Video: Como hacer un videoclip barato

Bueno, os voy a contar la historia de hacer un videoclip para un grupo de aquí, de Atenas Lo más importante era la localización La localización al principio iba a ser el fondo,
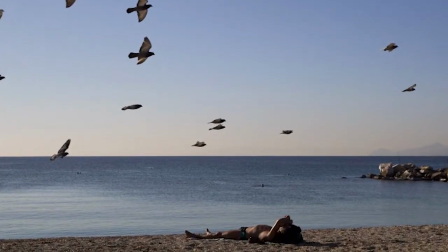24s
iba a ser una playa
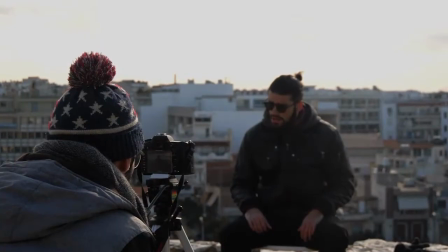26s
Pero luego decidimos cambiarlo por un fondo urbano, un fondo más vivo, un fondo con más gracia, con más salero Así que decidí buscar un fondo Estuve un día buscando Y al final estoy muy satisfechado Del fondo que encontré La verdad, quedó bastante guay La ciudad detrás es un
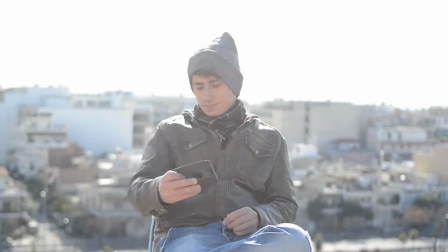48s
fondo vivo Es un fondo que no está muerto Que hace más blur Y todo se ve mucho más desenfocado Y se nota mucho más el desenfoque La idea inicial era poner A todo el mundo delante de la cámara Siendo una cosa positiva y una cosa negativa, la cosa positiva podía ser esto y la cosa negativa podía ser esto, ¿entiendes? Entonces la idea fue variando un poco y al final nadie hizo eso, ¿no? La idea que llegamos a grabar, nadie sabía qué hacer delante de la cámara,
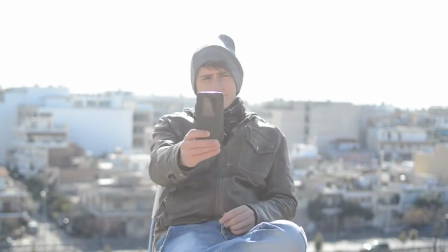77s
pero gracias a Dios quedó bien porque había gente que se había preparado un poco, qué poner delante de la cámara,
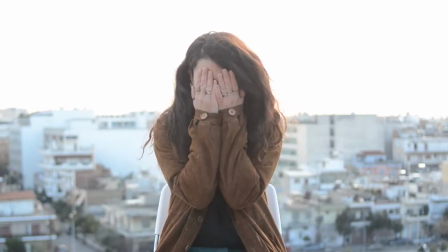85s
¿no? Al final, cuando acabamos de grabar me puse a editar y tenía un poco montón de cosas como los planos de los planos cerca de la cara del cantante eran bastante
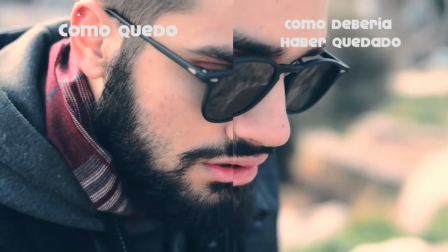101s
buenos pero necesitaban estabilizarse estabilizar deformación
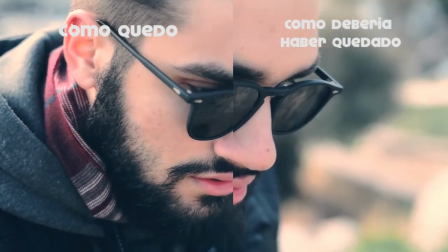106s
que pasó que mi after effects decidió no abrirse y no pude estabilizar la deformación lo tuve que dejar así no es lo que más me guste pero lo dejamos así habría quedado mejor estabilizado pero pero bueno así tampoco quedó mal yo creo los otros planos lo más importante fue rellenar rellenar no tenía suficiente para rellenar todo
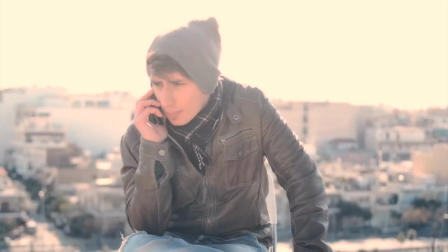127s
así que lo fui rellenando poco a poco con lo que pude pero quedaron
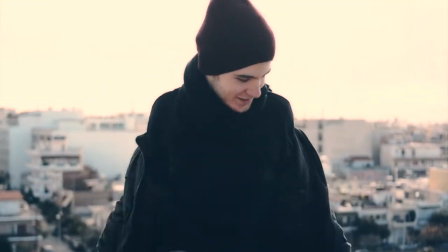132s
bastantes partes en rellenar en el videoclip pero sin duda la parte más importante lo que hace el videoclip tener el gustillo y tener esa silla es el la corrección de color la corrección de color la hice cogiendo un cacho del cielo y volviendo todo el cielo del mismo color con el Lux,
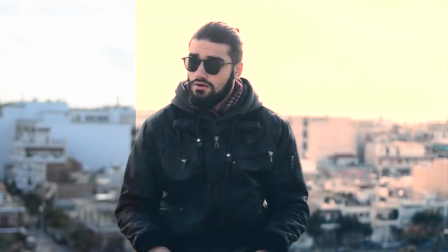151s
con el programa de Red Giant. Volví todo al cielo del mismo color y en el... en el... hasta que no hice el póster no supe que me había quedado realmente bien porque en el póster cogí cada fotograma,
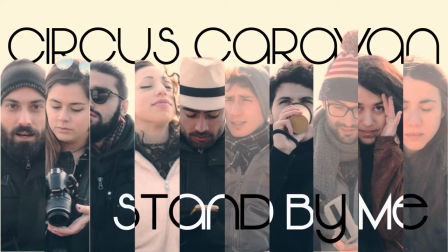167s
un fotograma de cada persona y los puse todos juntos con Photoshop y quedó perfecto. No se notaba que... según quedó en el póster
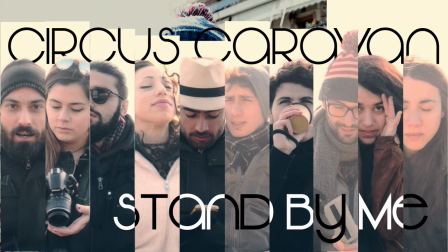179s
no está retocado el póster, está retocado solamente cada fotograma y ha quedado perfecto porque todos los colores del cielo son iguales, no pensaba que iba a quedar así, la verdad pensaba que iba a quedar peor, que sí que es verdad que el cielo subía y bajaba ese día que lo grabamos, así que va subiendo y va bajando la luz en algunas escenas,
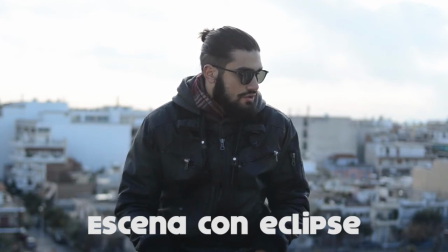198s
pero bueno, eso es inevitable, aunque sí que lo he conseguido corregir también un poco,
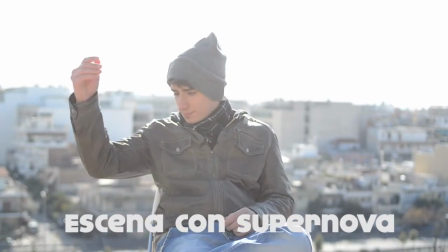203s
Con un poco de azúcar Una de las cosas más importantes Fue la sincronización Lo grabamos en un buen altavoz Y luego costó mucho Sincronizarlo porque No sabía muy bien dónde empezaba Dónde acababa, creo que la sincronización al final Ha quedado perfecta, ha quedado casi perfecta
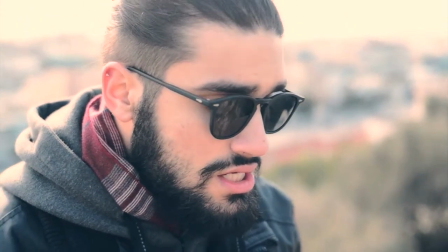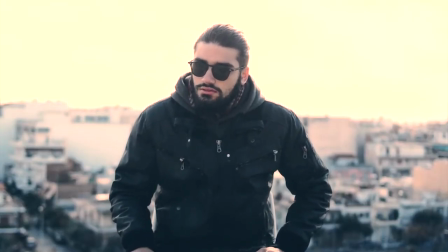Y se puede ver lo que dice el cantante
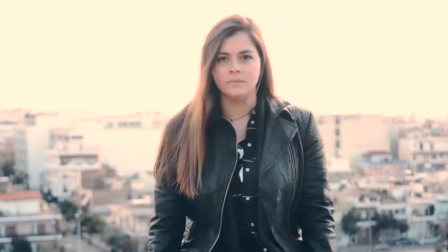235s
El último clip sin duda El último plano secuencia es lo que más rellena de todo el vídeo Rellena muy bien Pero no sé yo si estoy